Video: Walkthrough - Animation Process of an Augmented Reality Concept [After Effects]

Welcome back to another video and today I'm gonna walk you through more on my animation process and the thinking behind the techniques I use.
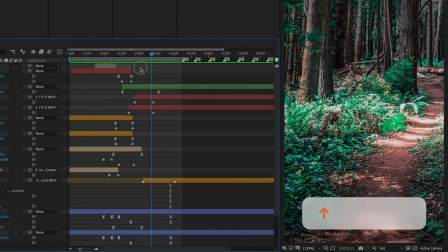I'll cover how to think about timings, layer structure,
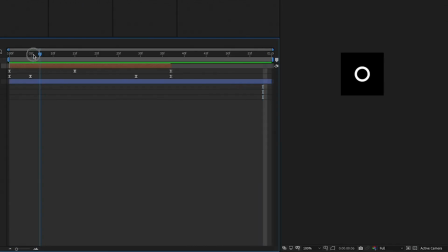how you can animate with scripts instead of keyframes and I'll also share a useful resource in the end along with the project source file.
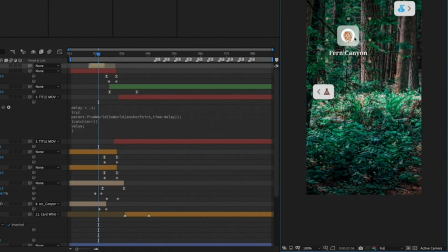So follow along and let's get into it.
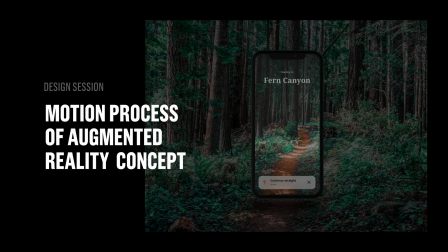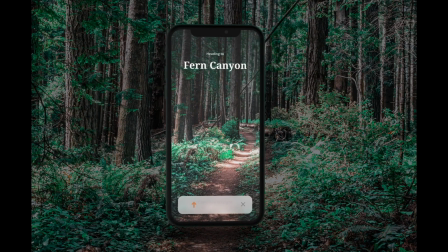So this is the animation flow that we are going to explore now and it's all about a conceptual
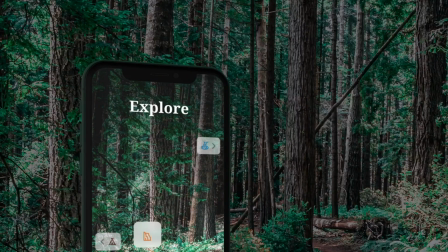experience around navigating in the forest using augmented reality
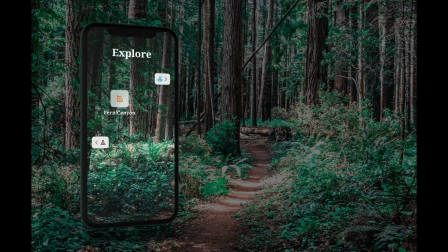very similar to concepts i've done in the past and this is similar where
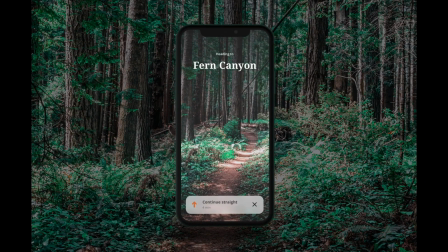you scan your environment you find different destinations you select one it goes
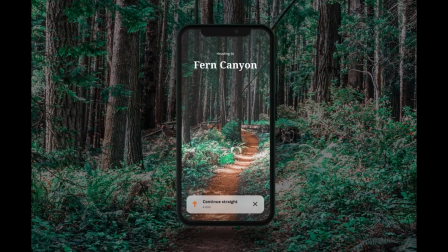down in the bottom and the cards are expanding motion happening with content
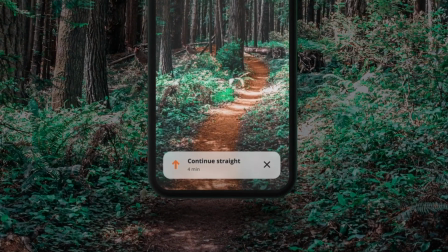entering and exiting the screen and also having some simulated step
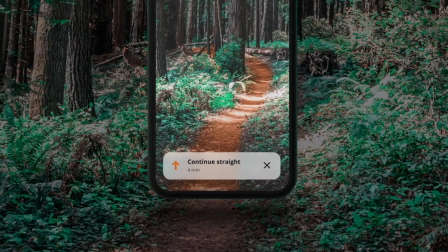movement of the device itself as you can see this presentation has a
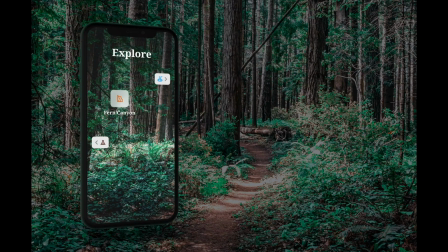3d device incorporated i'm not going to cover that right now i'm going to actually do another tutorial
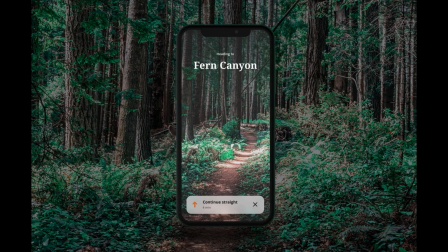on that coming up soon but for now we're going to focus on the ui itself inside of the screen
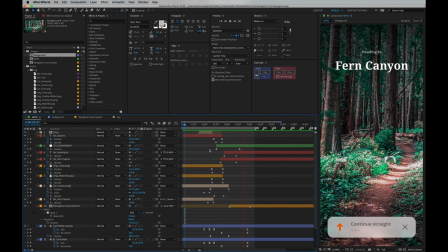okay so now we're in the project file and let's focus on the four first layers here and this is around titling and how to transition one to
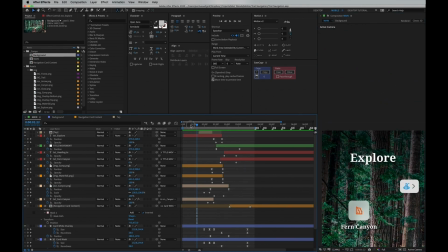another let's move the composition down to get some better focus and when we're scrubbing through this we'll see what's happening where this starts with the first red layer being the first title fading out at the same time the next title and subtitle fading in so if we take a closer look to this subtitle
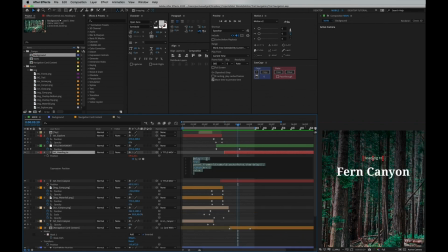layer we're gonna see that in the position attribute i've added a script that's telling this to basically delay it to the parent so as you can see both of these layers are linked to the green layer which is controlling the position and if we go in here and delete the script we're gonna see what's
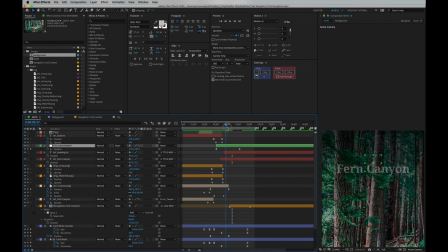happening both of the titles comes in at the same time which is fine but it will add in that extra detail if we add this script back and make one appear right after the other one so let's add this back and you can adjust this number in any way you
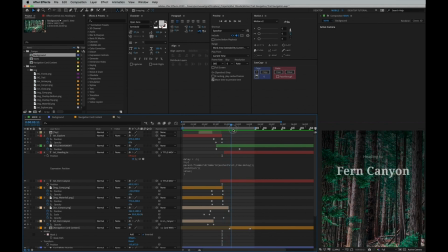want and now when we play this back we're gonna see a nice delay of the heading to subtitle coming in right after the fern canyon title i'll add this script in the description if you want to try it out yourself and now let's continue with the next part of this flow.
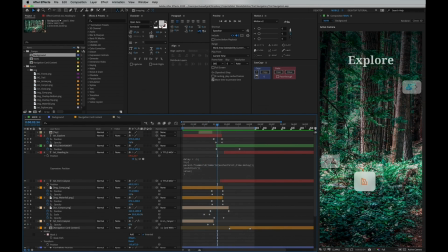So this next part is about the cards which is indicating locations you can be navigating to.
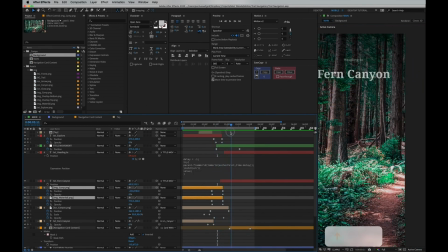So if we go into these two orange cards this is basically the edge cards and then we have a lot more happening to the main canyon card here.
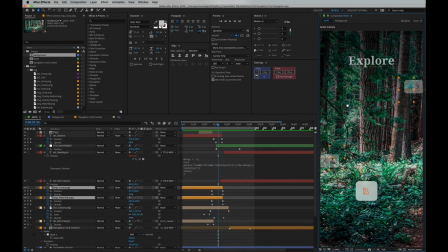Let's scrub this back and we'll see that it starts in a square space with an icon and a title under it it fades away along with the icon and the container itself increases in size and locks in the bottom and
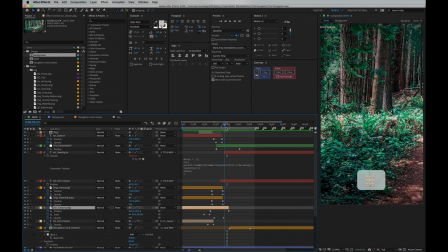when the lens in the bottom it makes the last increase in size to allow the content itself to fade in in a similar motion so now let's move down and go into the details of how this card is getting that blur effect in the background.
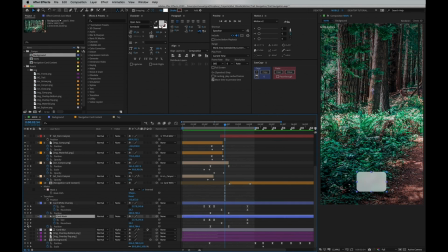It's actually built up by two identical shape layers which has the same keyframes but one of them acts as a mask and other one as a white overlay.